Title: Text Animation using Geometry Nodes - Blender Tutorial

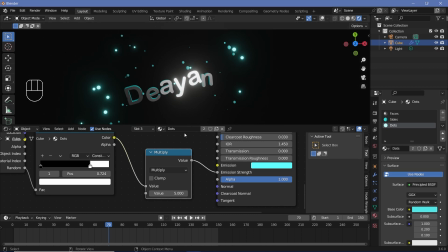(12:19)
Now I'm going to switch off overlays and if too many of them are lit, you can always drag this slider towards the right. If too few are lit, you can drag it towards the left. However, I think I'm going to increase the emission strength even more by changing the value up to 10, but I'm going to reduce the number that are lit.
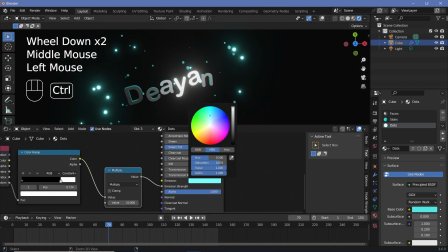(12:33)
I'm also going to change the saturation to desaturate it a bit and the original base color,
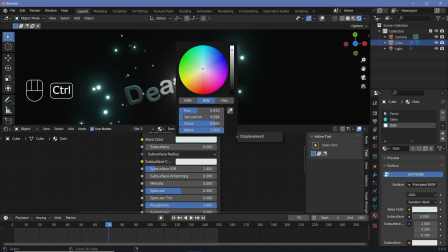(12:37)
I'm just going to desaturate that as well, or maybe keep it at white by changing the saturation all the way to 0.
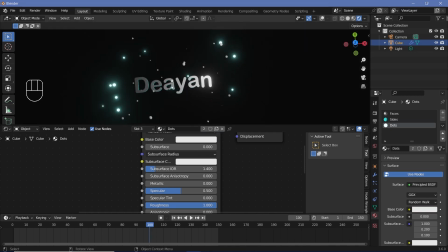(12:43)
Next, we want some sort of background.
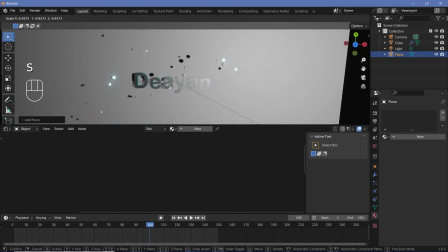(12:45)
So I'll press Shift A, search for a plane, press S to scale it up, type in a large number, maybe something like 20 so that it is fairly large,
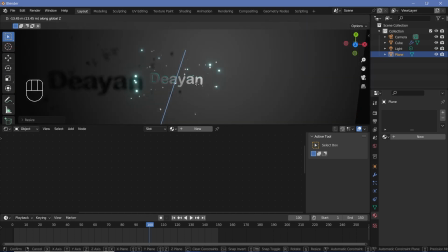(12:53)
and then press GZ to just move it down till it's fairly far away and it doesn't disrupt any of the particles.
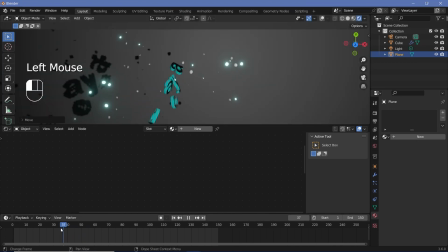(13:00)
And it should also not disrupt the animation. So for example, the N is fairly far behind.
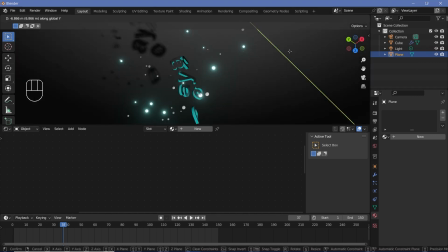(13:05)
If your background plane was too close, the N would start getting clipped off like this.
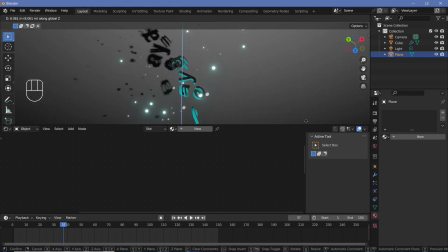(13:10)
So you have to make sure that it is further than the furthest point that your animation will actually go till.
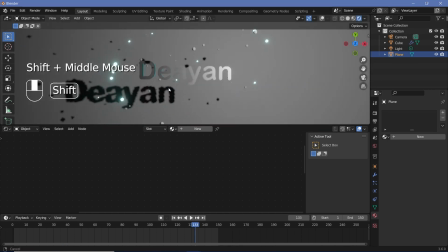(13:15)
And that should be fair enough as a distance. Now remember, I did not want any of these shadows, but I only switched off shadows for bases.
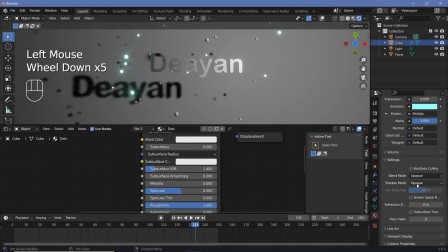(13:22)
So I'll have to go to sides, go all the way down, change the shadow mode to none. Dots shadow mode is also going to be none, and even for faces shadow mode can be none.
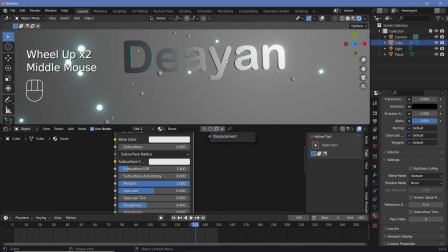(13:30)
Next, let's play around with the lighting so that the actual metallicness can be seen,
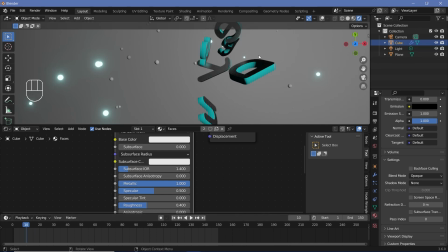(13:35)
because during this motion you see there are reflections from the other letters, so the metallicness shows in the animation and somebody can tell that it's metallic. However, towards the end it's very flat, so it's harder to tell the metallic nature, and that you can get by either adding in HDR eyes or playing around with the lights.
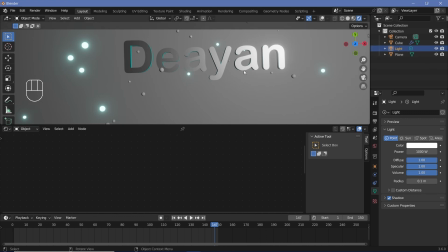(13:52)
So for now we'll use the default lights itself and add in many more, but to get a good feel of the light, you first have to set up your camera. So we'll just press 7 to go into the top view and then press Ctrl Alt Numpad 0 to snap the camera to view.
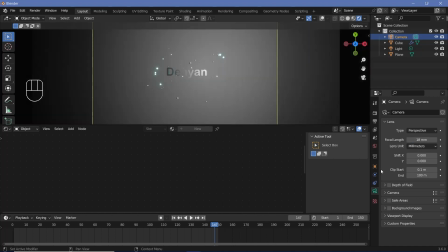(14:04)
We'll select the camera, go to the camera properties, change the focal length down to maybe 18, and then go to this object properties over here, change the location on the X and the Y to 0,
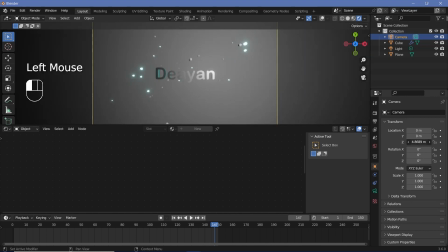(14:13)
and the Z value, just change it until you're fairly zoomed in. So I think something like that is all right, but I want a lot of the motion to also be seen, so I'm just going to bring it back a little bit more, and now all of the motion is within the camera region, which is fine. Next, let's select our original light, change the power thumb, 1000 down to something like 500.
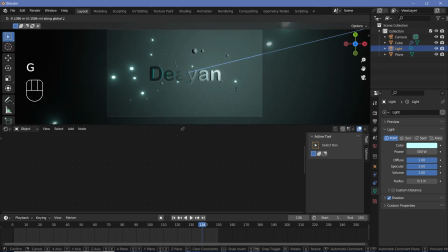(14:31)
Give it a slightly bluish tint and then press GZ and move it up. Then I'll press Shift D X and move another version towards the side.
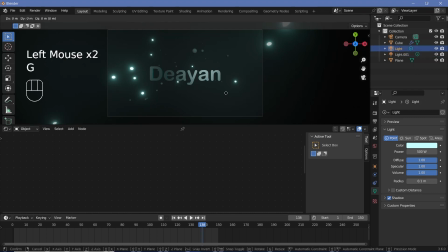(14:39)
And I'm also going to select the original light and press GX and move that towards the side as well.
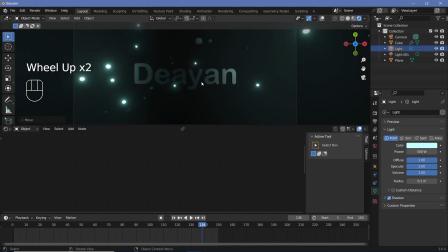(14:43)
So now we have two on the left and the right. Next, I'll press Shift A and search for an area lamp. Press GZ to move it back a bit. And to actually see the area lamp, I'm just going to switch on overlays. Now I'm going to scale it on the X axis to make it nice and rectangular. And then I'm going to rotate it about the Z axis and then press GZ to just move it up by a little bit.
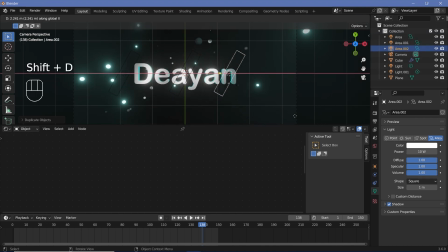(15:02)
Then I'll press Shift DX and Shift DX again. And for each of these, I'm also going to give them a very slight bluish hue. And if I wanted to control all of them using a single color, which I actually do want, I should have used Alt D instead of Shift D. And that way, just by changing the color for one of them,
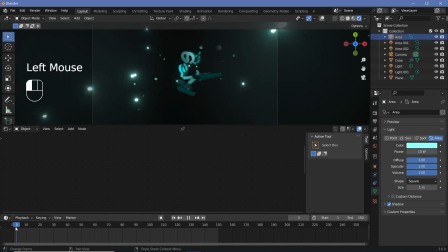(15:18)
the color would have changed for all of them. So now right at the start, if you feel like it's a bit too dark, you can always add in even more lights towards the front. And if you want the background to also have some sort of lighting, you can add in lights and shift them towards the background plane.
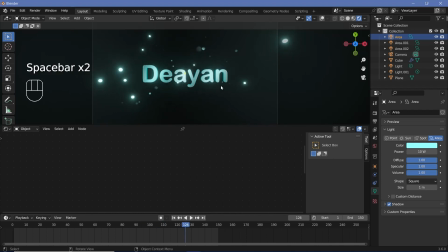(15:31)
And by playing around with that, you'll get a lot of different effects. However, the last two things that I want to do just before rendering the animation is selecting my camera again and adding in depth of field by going to the camera properties over here and just checking depth of field. I'm going to expand the options and then click on focus on object and just choose the cube object, which is our geometry node object.
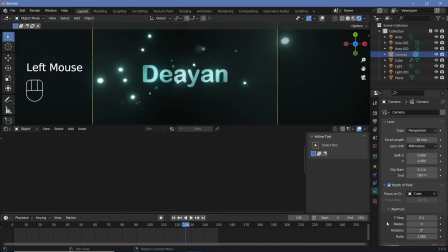(15:51)
And with that, I'll just change the f-stop down to maybe 0.1, and that should create this nice depth of field. So when the letters are very close to the camera, they'll be all blurred out. And even when they're further away, they'll be all blurred out. But then eventually, once they settle in, they all come into focus while these dots still remain out of focus.
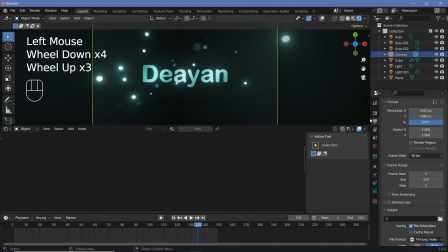(16:08)
Along with that, I just want to switch on motion blur. I'll go to the render properties and just check motion blur.
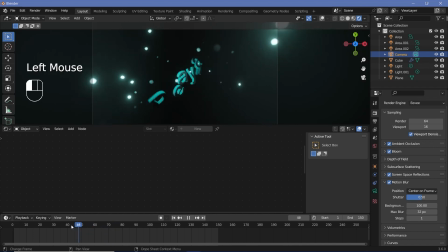(16:13)
To test if everything's right, go to a frame where there's actually quite a bit of motion. So maybe some frame like this, and then click render and just render out the image. Check the motion blur. And if you feel like you want some more motion blur, increase the shutter. If you want to reduce it, reduce the shutter.